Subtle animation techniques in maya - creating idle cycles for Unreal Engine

going on, YouTube? This is Eric Drobel, and I'm going to show you what I've been up to the past couple months, as well as a bit of my workflow on how to do some really subtle idle animations. Thanks for watching. Make sure to like and subscribe. It helps the algorithm. Watch the full video. It helps the algorithm even more. Share it with your mothers. That helps your relationship with your mother.
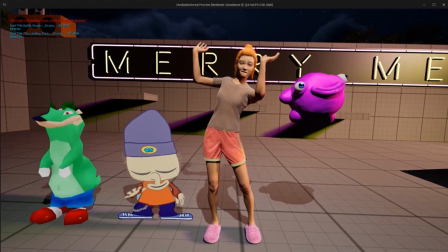(0:20)
So let's take a look. We're still moving ahead with prototype. Drop!
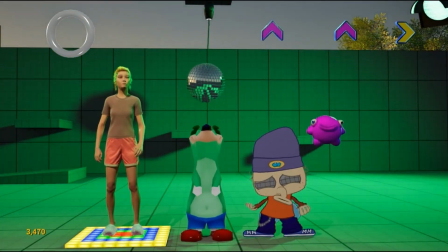(0:28)
But in some areas we're heading towards production.
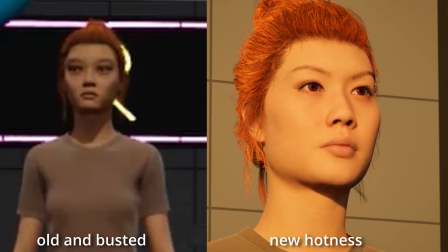(0:30)
For instance, Melanie herself has had her final upgrades, getting her likeness to be what I always was gunning for,
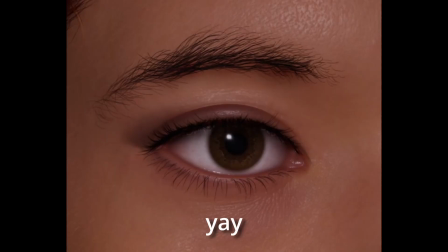(0:37)
as well as getting rid of some strange artifacts that were left over from using the stylized Melanie head to create this metahuman.
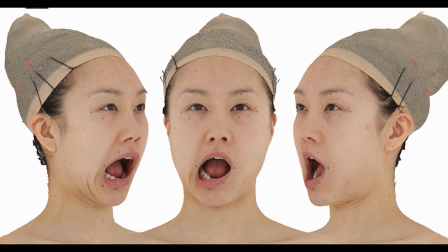(0:45)
By starting with the original 3D scan store model that was purchased,
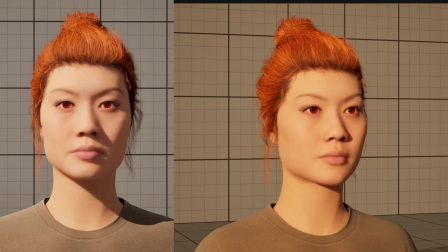(0:49)
with enough finessing was able to get a much closer likeness as well as a much more realistic character.
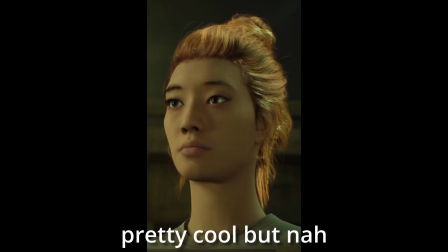(0:54)
You can see here there's a couple failed attempts going in a bit of a wrong direction, even though it was more realistic.
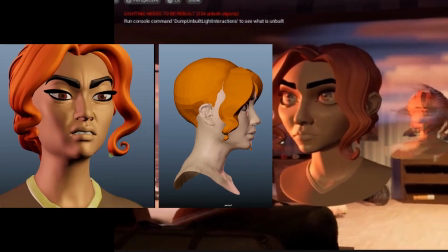(1:01)
Here are some older Melanies before deciding to go with metahumans. With her new design came the need to finalize her Maya rig as well.
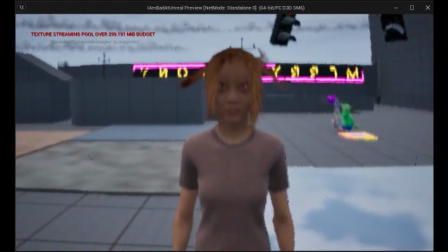(1:10)
Previously, her rig was made with a automatic script that put a rig on, but for production I wanted her body to have a really solid rig.
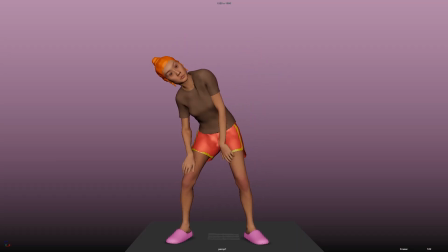(1:17)
There's going to be a lot of complicated animation, dancing and whatnot, so can't skimp on the rig.
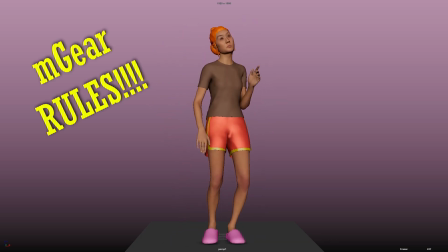(1:22)
For that, I went to M-Gear, re-rigged her, proxy clothes, gave her some proxy hair.
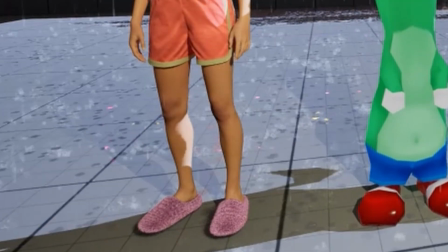(1:27)
The one last thing she needed was a slipper upgrade. Two things.
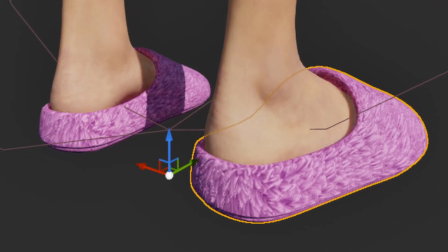(1:33)
We needed slippers that would work for lower end systems. One major component of the old slipper fur is that it is not at all light.
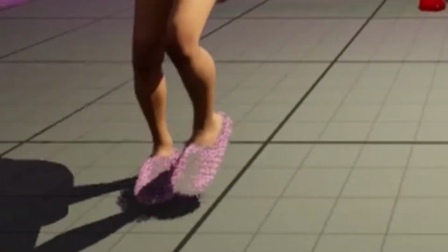(1:40)
It is very heavy, computer intensive. We wanted a bigger silhouette. That's no longer an issue.
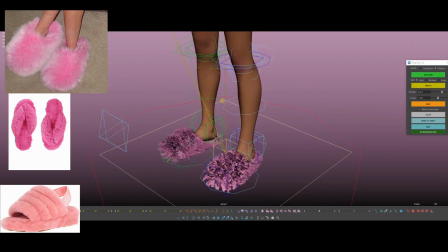(1:45)
Using Blender, I was even able to get a relatively low res proxy fur.
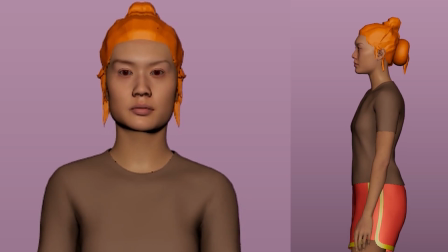(1:50)
So moving towards getting her idle cycle in order, I needed to have a couple tools in place.
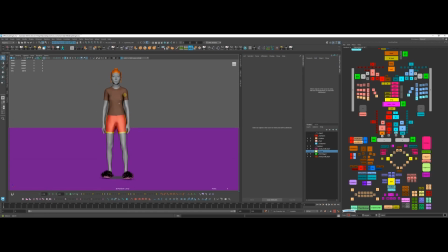(1:54)
Anim School Picker is what I use to create the GUIs. 2, Studio Library.
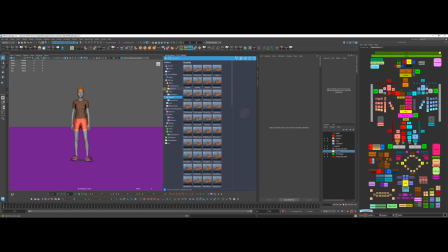(1:59)
This is what I use to save poses. 3, Animbot. It's like my left hand.
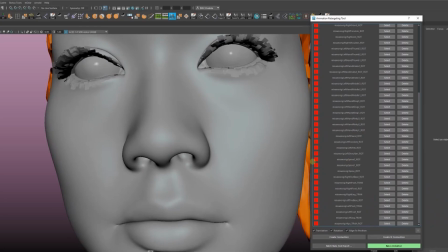(2:04)
I need to have it. There's a fantastic retargeting tool.
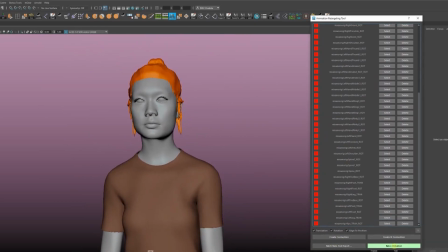(2:07)
You can take any kind of skeleton, UE4, UE5, Mixamo, whatever, and within Maya, retarget it.
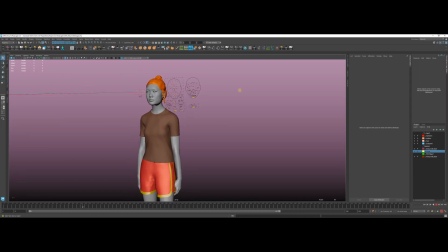(2:14)
Not only do I use this to get my basic mocap layers in,
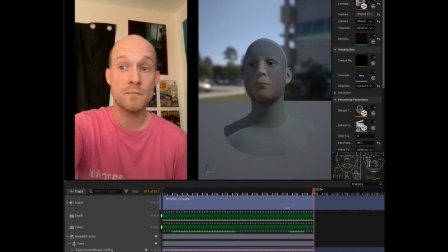(2:19)
this is also the workflow I use to get the head and neck animation out of the clips that MetaHuman Animator creates. And then finally is this fantastic script, link in the description for all these tools.
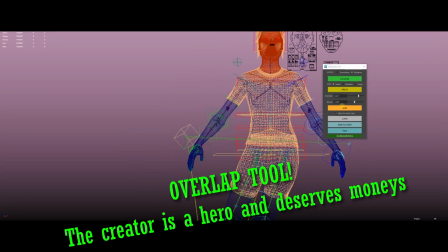(2:31)
This script will add some overlap to any one control or control chain that you pick.
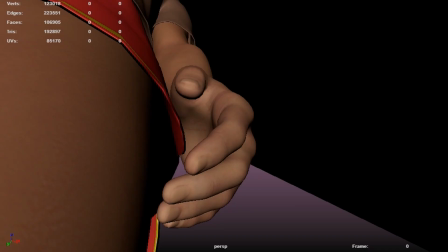(2:37)
But in addition to the overlap, you can use it for hanging chains, like a hanging arm, to give it just a little bit more weight.
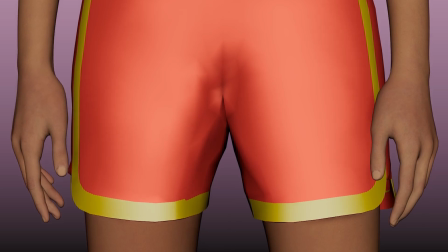(2:45)
Just a tiny bit of overlap so that some of the jitter is removed.
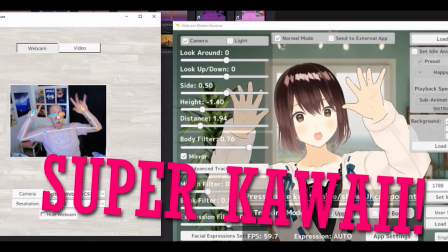(2:50)
Using the webcam motion receiver tool, I recorded some basic hand idle keep alive animations.
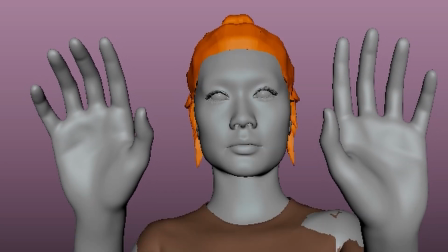(2:57)
I had to reduce the curves pretty substantially because the motion capture quality isn't fantastic, but it did get me what I wanted.
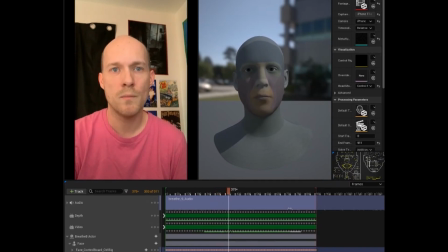(3:06)
Using MetaHuman Animator, I was able to use my iPhone to get some really high quality face mocap.
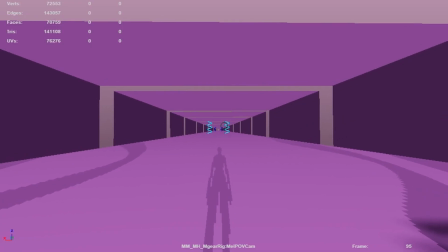(3:13)
Creating these first-person animations, I want to reduce the Z-axis, in this case the tilt of the head, to almost 0.
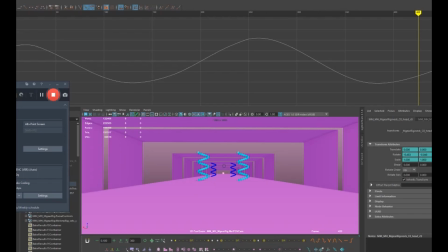(3:21)
That axis is the primary contributor to motion sickness.
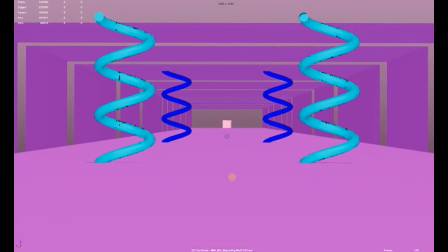(3:25)
I am using in Engine some stuff to remove this axis, but I imagine there will be scenarios where we don't want the player to have control over the head.
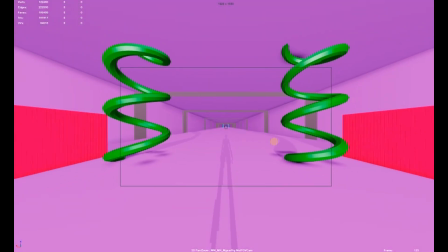(3:33)
There will be some kind of cinematic, and we do want to have a little bit of that Z rotation back into the head so that things feel realistic.
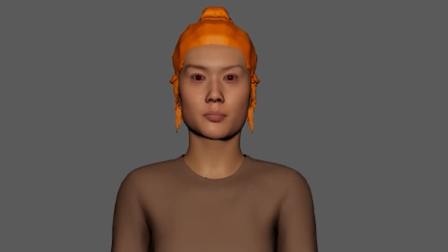(3:41)
But you'll notice, looking at this idle cycle from the front, that is going to be the primary thing that's missing, as well as the head moving up and down, the subtle rotation from the breathing.
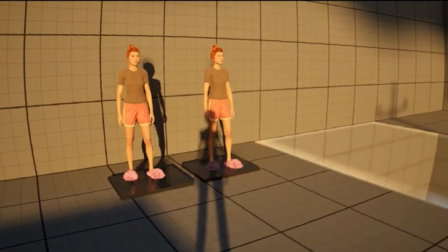(3:50)
That's all been really reduced so that the player experience in first person is as smooth and clean as possible.
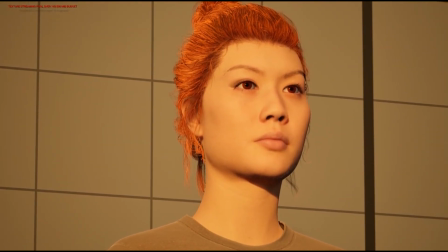(3:57)
Once the base cycle is done, very subtle face animation, very subtle hand, very subtle body animation, all so that additives can be put on top.